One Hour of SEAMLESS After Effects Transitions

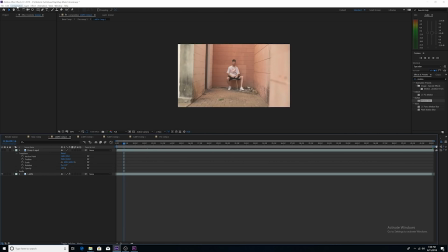that we're actually dealing with a 1920 by 1080 sequence in After Effects. So that means that your proxies had to be multiplied by 6 in order to fill the frame, and your 4K footage actually had to be reduced by 50% in order to fill the frame. Just random facts, thought it might be useful to know.
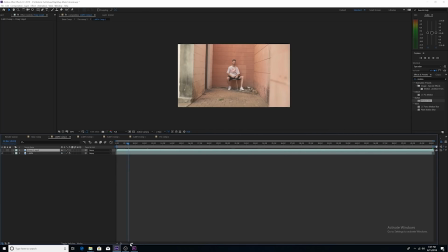Everything is perfect though, because what we're going to do is we're going to go back to Premiere, and in Premiere we as well have a sequence that is
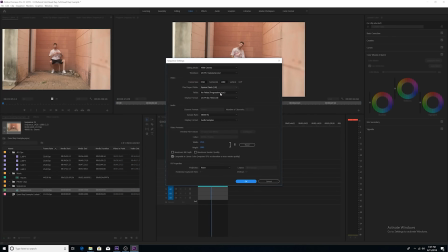1920 by 1080. You can see right here. And so what we're going to do is we're going to actually export out 1920 by 1080 out of Premiere.
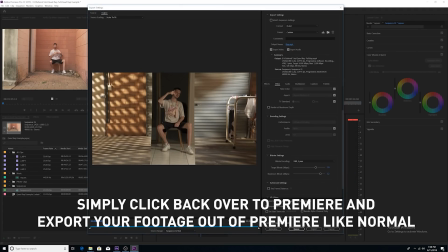We're going to call this wrap. We're going to do save, and then we're going to export, and that's it guys.
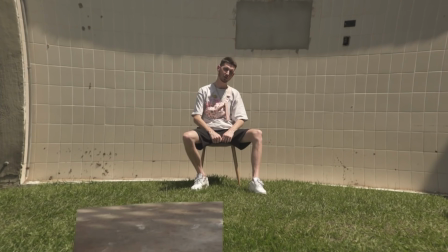Thank you so much for watching guys. This is actually not as hard as you would think to actually do.
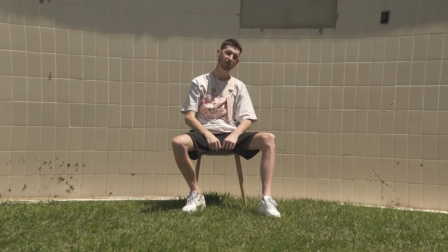The hardest part is actually just making sure that your talent is actually wrapping, doing the exact same movements in every single shot at the same time.
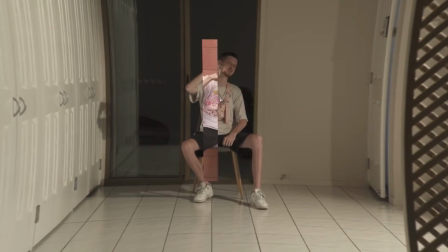So one thing that you want to do, one thing that I did was I made sure that he kind of locked his legs in one place. It made it a lot easier to make sure they were always going to be in the same place in every shot.
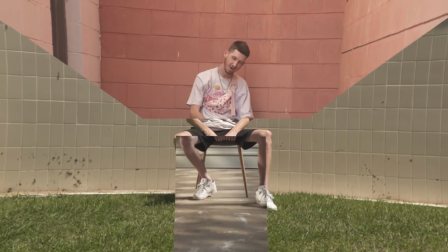And so all he had to do was make sure that his upper body was doing the exact same thing in the exact same place and time for every shot, so that every shot aligned perfectly. I'm going to show you guys how to make this sick video.
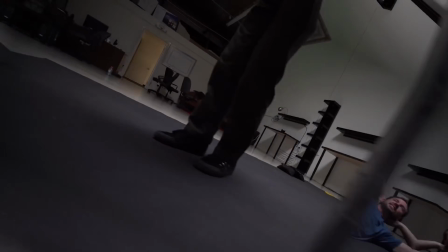I just had enough of waiting. I worked hard, they stuck with lazy. If I stayed, I just went crazy. People change, everything's in constant motion. My old girl's across the ocean.
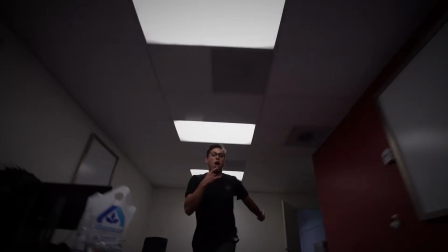Thumbs up, babe, that's lost
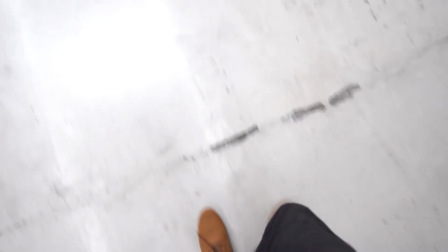the Chris, let's do a tutorial, man. What?
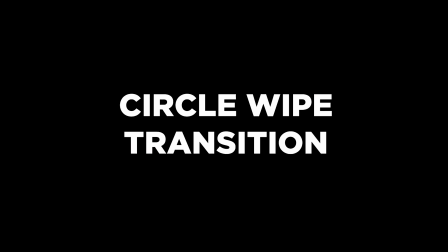Let's do it on something called the circle wipe and zooming through walls. How do we do it? Let's tell the world. Like this. Hey guys, it's Chris with Iron Will Productions. We got hit up on Instagram a lot. People want to know how we made this video, but we used 3 pieces of equipment: a Ronin, a camera, and a pole.
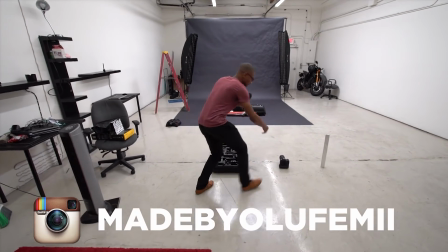Josh here. All you got to do is you put the camera on the Ronin once you build it up, of course.
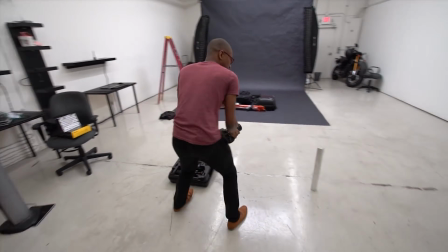Set your shot up over there. Pretend the camera is on the Ronin. And then you use this pole to wipe across the entire shot.
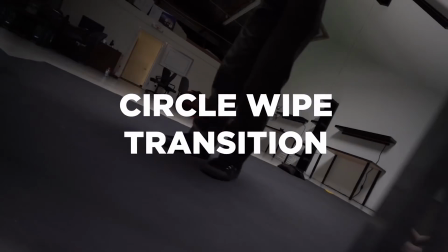It's that easy. So you guys have the opportunity to learn for free exactly how I made this 2-part transition by watching this 2-part video.
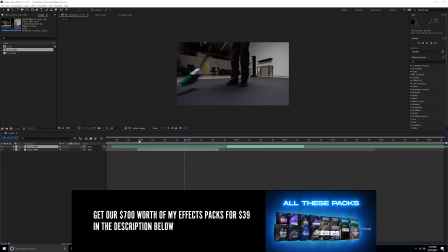Alright guys, so I'm in After Effects, and as you can see I have two clips that have this metal pipe thing wiping across the frame.
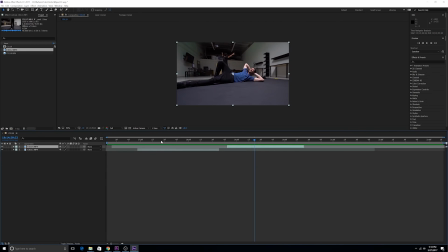And so what I'm going to do is I'm going to start out this wipe transition by clicking on this clip and then using my pen tool to mask out the frame so that the frame masks itself out as the metal thing passes.
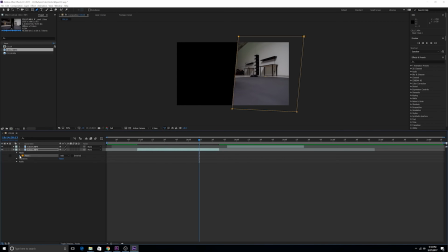So we're going to go into here, go into masks. We're going to first change this mask to a subtract mask.
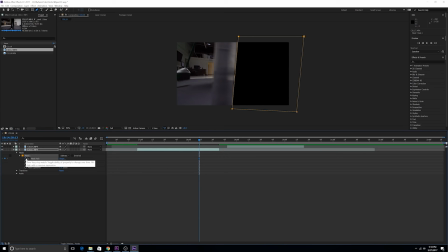There we go, so that this footage masks itself out. Let's go back to our selection tool as it passes. So we clicked on the mask path, on the stopwatch on the mask path to keyframe the mask path. Now I'm going to continue to keyframe across.
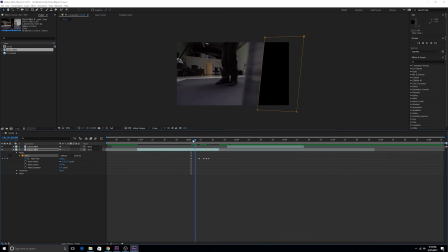Another important thing is we actually need to make sure that this mask is blurring itself.
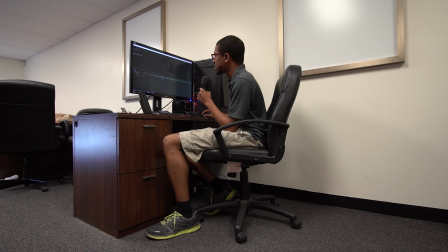There's motion blur as it goes across the screen.
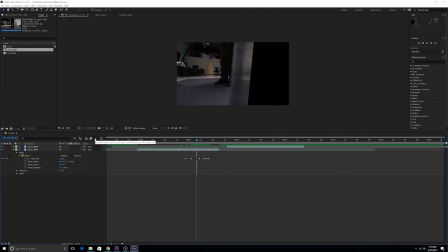So what we're going to do is we're going to enable motion blur for all layers, click on this, and then we're going to enable motion blur for this specific layer by clicking on this. We're going to just enable motion blur for both clips because we're going to need it for this clip as well. So as you can see now, there's motion blur now as the mask moves,
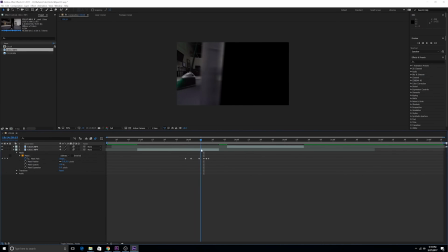and it looks a lot more realistic. Now I'm going to do the same thing for the other clip.